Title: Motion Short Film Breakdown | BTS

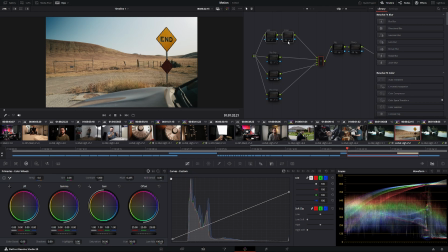4:06 And so what I did was I did my normal color grading, slapped some sharpness and a vignette just to darken the edges up. I'm not sure why it's doing the rest of it.
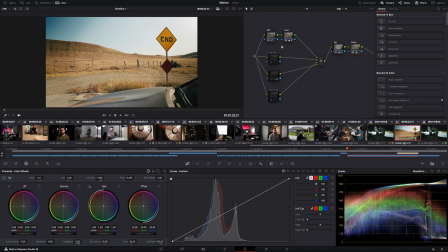4:20 And so I was stuck with a still slightly overexposed sky, which I used a parallel node to bring down those highlights, and then an extra node to bring up that corner, lighten it up a little bit more because it was a little bit too dark.
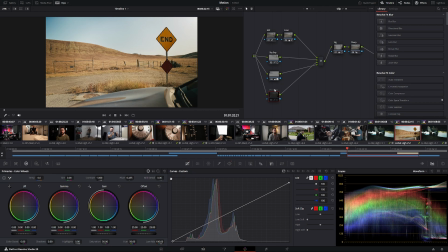4:35 And then I felt like the clip itself was still a little bit overexposed, and so I added another parallel node that just kind of brings the exposure down a tad bit. So it gives me a somewhat decent looking picture, although I'm pretty sure with this node I probably could have like pushed it up a bit more.
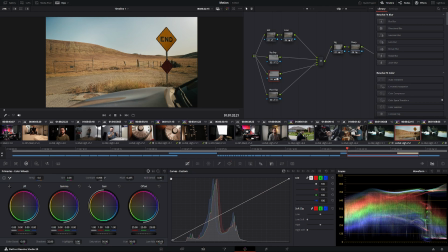4:54 So you see that looks slightly better. Same with the sky. I probably could have, yeah, I mean, I could have kind of made it look slightly better, but overall, didn't look that bad. I play it back, everything looks pretty good, and I was pretty happy with the shot. So that really is like the quick and dirty breakdown for the color grading portion. Nothing special, nothing too much to go in depth. But what I did want to go over was how a lot of the shots that I originally wanted to do for this short film were just not panning out the way I wanted to. I had a lot of different shots in mind, and when it actually came time to execution, it simply just didn't work.
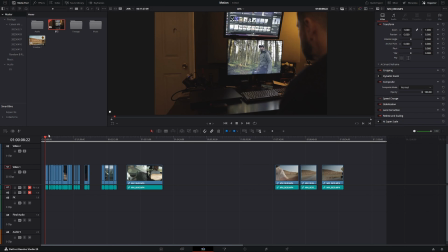5:37 So let's go ahead and switch over to those clips. From the start, it was already kind of a big issue to try to time the slider. Ever since I got the slider, so I got quite a couple of things earlier this year, which was a slider, some diopters, and a smoke machine. And I think those are all wonderful little accessories to have for filmmaking, just because I feel like it adds to the shot. So obviously a slider adds a little bit of like dynamic motion, and I don't know,
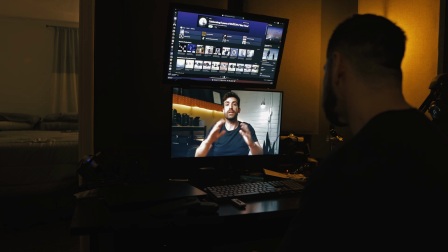6:04 it just adds motion to the shot that just makes it a bit more exciting than just a typical static shot.
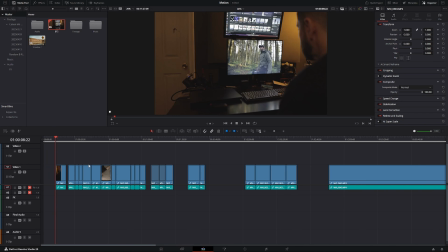6:10 And so the only thing that was kind of a pain here was to figure out, hey, do I want the door closed? Do I want it open? Am I timing this correctly? Am I looking away from the camera at the right time? You know, has the slider stopped? So this took a couple of tries, but eventually I nailed the shot that I wanted to.
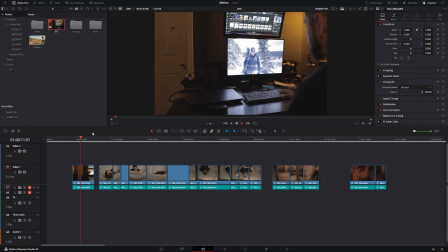6:28 But this is an example where I turned too early, and then I just crack a nice little smile right there because I know I messed up. Nothing big there. Now, when it came to the shots of me laying in bed, that was another story. I wanted a shot of me laying in bed looking bored, annoyed, or just pensive, and I wanted to sort of like hang off the side of the bed, and I just could not figure out a good shot. I mean, I tried everything. I tried like hanging my arms over the shot, like over the bed, crossing them so that I'm like on top of my arms, like my forearms. I tried rolling over to like look at the sky, and I mean, let's just see.
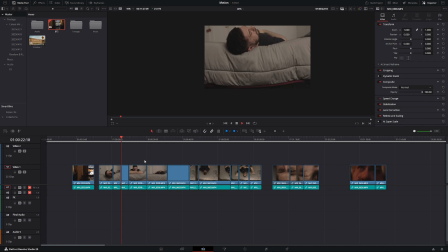7:11 I tried just about everything. First of all, it was kind of a pain to get this like slider leveled. It's supposed to be like obviously horizontal, but you can tilt it so that it's vertical, and it almost fell on me a couple of times. But I mean, I tried everything.
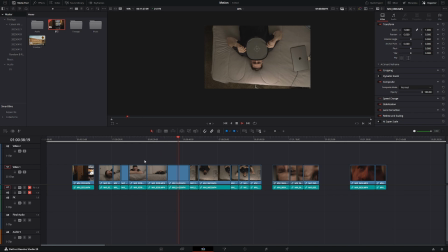7:26 I even rolled over, and obviously I made sure to white balance my shots because it is a pain in post to get that fixed. And so when I figured out that like I couldn't get the shots to work on the edge of the bed, I ended up setting up a C-stand so that it hung over the bed, and I was like, okay, maybe I can lay in bed different types of ways that didn't look awkward so that I can just like look at the ceiling. So it's like me looking at the ceiling, thinking and being pensive, but unfortunately it didn't work.
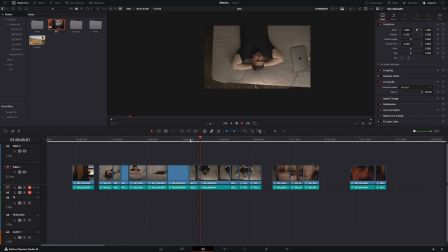7:55 I tried every single thing, and it just looked awkward, just crossed arms behind my back where it's like I'm trying to look sexy or something, I don't know. Hands on my belly. And then I thought, oh, hey, why don't I just like plop myself onto the bed? Like I just got done watching a video. I'm just gonna plop myself onto the bed because I'm bored, I'm annoyed, or something.